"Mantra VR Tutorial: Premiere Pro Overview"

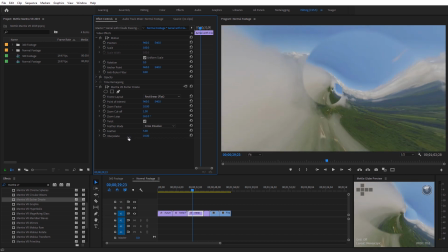(8:21)
And of course we can interpolate this back down now to the original footage, so it could be nice for transitions like that too.
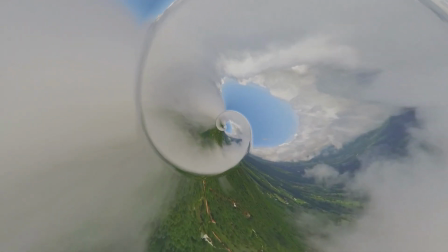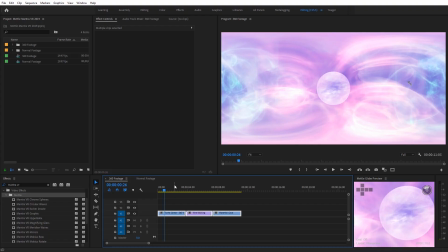(8:33)
Alright, so jumping back over to our 360 timeline, let's take a look at the Montreviar Circular Waves effect. I like this effect because it almost gives you kind of like an energy orb look, or it also can emulate kind of like a water type texture. So I'm going to find Montreviar Circular Waves. And what I'm looking at here is a clip from that to the center 360 shorts that I created.
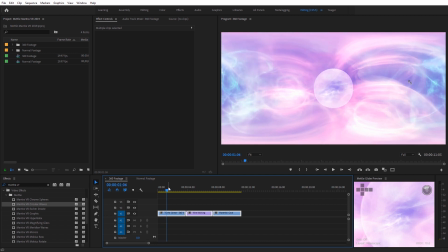(8:51)
It's kind of going through space. But when I actually went through this, I used the circular waves effect to kind of emulate like a water type texture, like you're passing through something and keyframed that. So I'll go ahead and apply that effect to this footage. As you can see, we get a nice kind of watery result. And the original background footage there was created using Metal Flux,
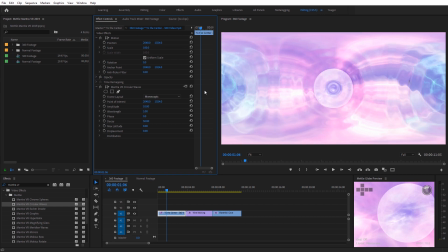(9:09)
but again, by having that rendered and then applying the circular waves on top, it gives it this nice kind of watery orb texture,
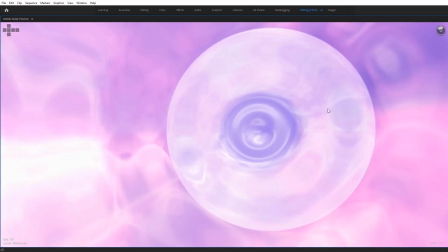(9:15)
and we can look at this in the MetalGlobe preview and kind of see the result of that.
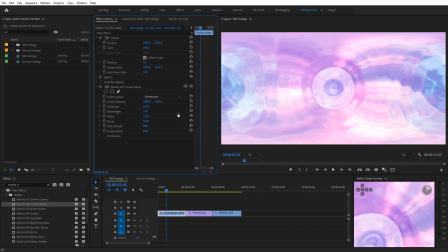(9:24)
What's nice about this is we can actually keyframe the face, so that'll kind of change, and kind of see how it gives an energy-like appearance. We can adjust the amplitude, and then the decay, if we need that to go back to the normal footage.
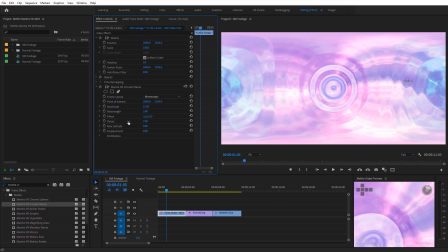(9:39)
We can increase that if we need it to be more intense. So you can do some nice keyframing with this effect.
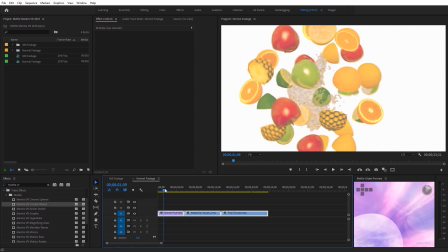(9:44)
Let's jump over to the normal footage timeline here, and what I've got is kind of like this fruit and water spinning, and if I needed this to kind of have more of that water look to it,
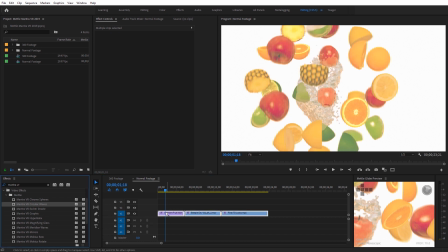(9:53)
this would be a nice candidate for the circular waves effect. So I'm gonna apply that to this clip, and we can see the watery result we're kind of getting from that.
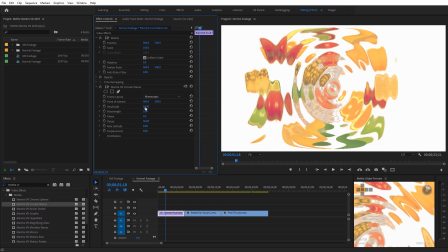(10:00)
And again, we can adjust the amplitude of this. This would be a nice kind of transition into this shot if you want to kind of give it that liquid feel.
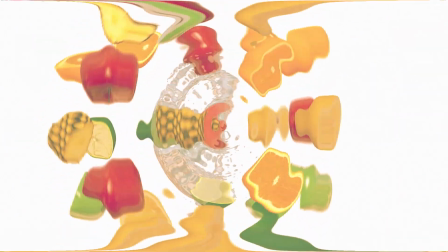(10:15)
And we can see what this looks like in real time with the circular waves effect.
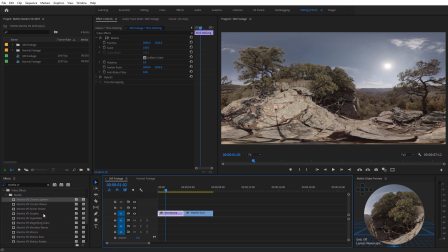(10:22)
All right, back over to our 360 timeline. Another popular effect from Montreux is going to be the Montreux VR Chrome Spheres effect. I'm going to apply this to some 360 footage I have here, and you'll see we have a chrome sphere right in the center of our footage.
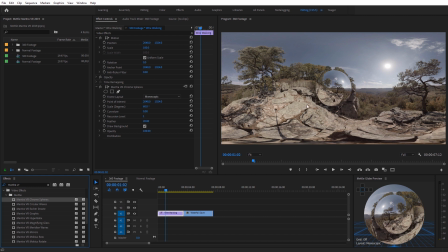(10:33)
I like to think of this almost as if it's another 360 video inside of our 360 video, because again, it's basically reflecting this entire environment map, if we kind of think of it like that. We can adjust the size of the sphere. What's really neat is we can come out here to the distribution controls.
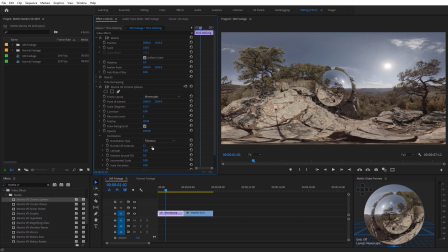(10:49)
Go ahead and toggle that down and we can increase the number of instances we have here in the scene. So I can move that up to something really high like 12 and you can see we have all these spheres.
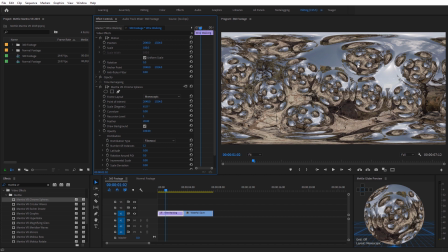(10:58)
You'll notice they're all reflecting each other kind of in the dual reflection there so that really creates kind of some dimension when you do that.
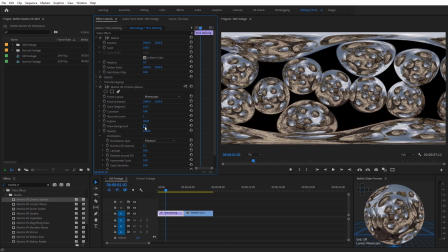(11:05)
We also have the option to check on or off to draw the background if you want to go ahead and remove that and just kind of use the original footage as a reflection map.
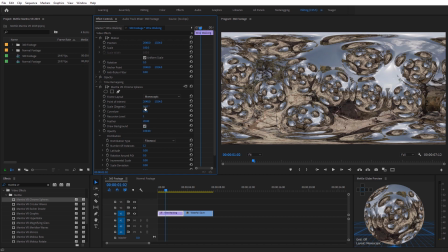(11:12)
So I'm going to check that back on. I'm going to bring the scale of these down just a little bit here so we can kind of see what that looks like.
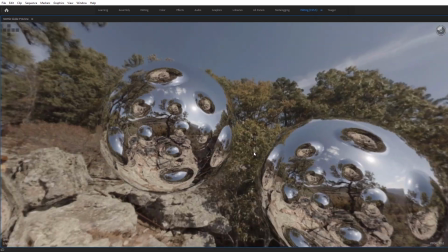(11:19)
Let's go ahead and let's dive into the MetalGlobe preview and jump into that and kind of see you can see all the reflections we're getting here and
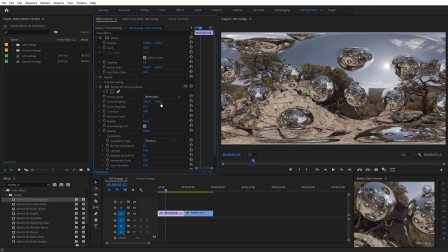(11:31)
you can always adjust the position of all these spheres if you want them to be rotating around your subject or around the viewer in the 360
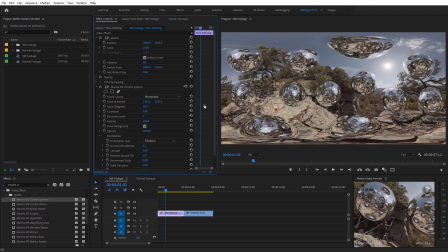(11:38)
video so you can see how we can do that and we can keyframe all these options as well.
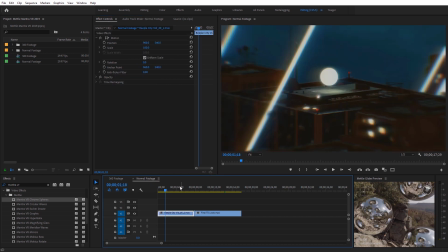(11:45)
some traditional footage, so let's jump back over to the normal footage timeline. I've just kind of got this abstract clip here of this kind of orb over these skyscrapers.
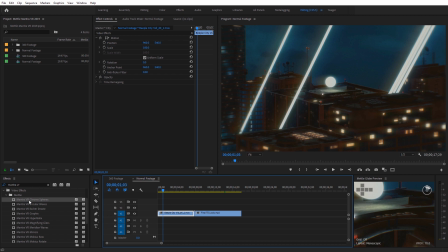(11:54)
I figured this would be a nice candidate for the chrome spheres effect, so I'm gonna apply that to it. And once I do, again, I wanna make sure I set this to be rectilinear flat, so now we can see that sphere in the middle of our footage. Let's go ahead and increase the number of instances here.
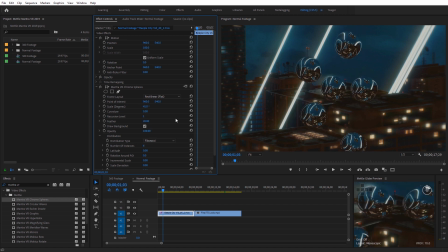(12:10)
Set on something like six, and I'm gonna adjust the scale. The other thing we can adjust down here is going to be the scale deviation. So kind of just adjust the size of them in comparison to each other. So I'll bring that down quite a bit.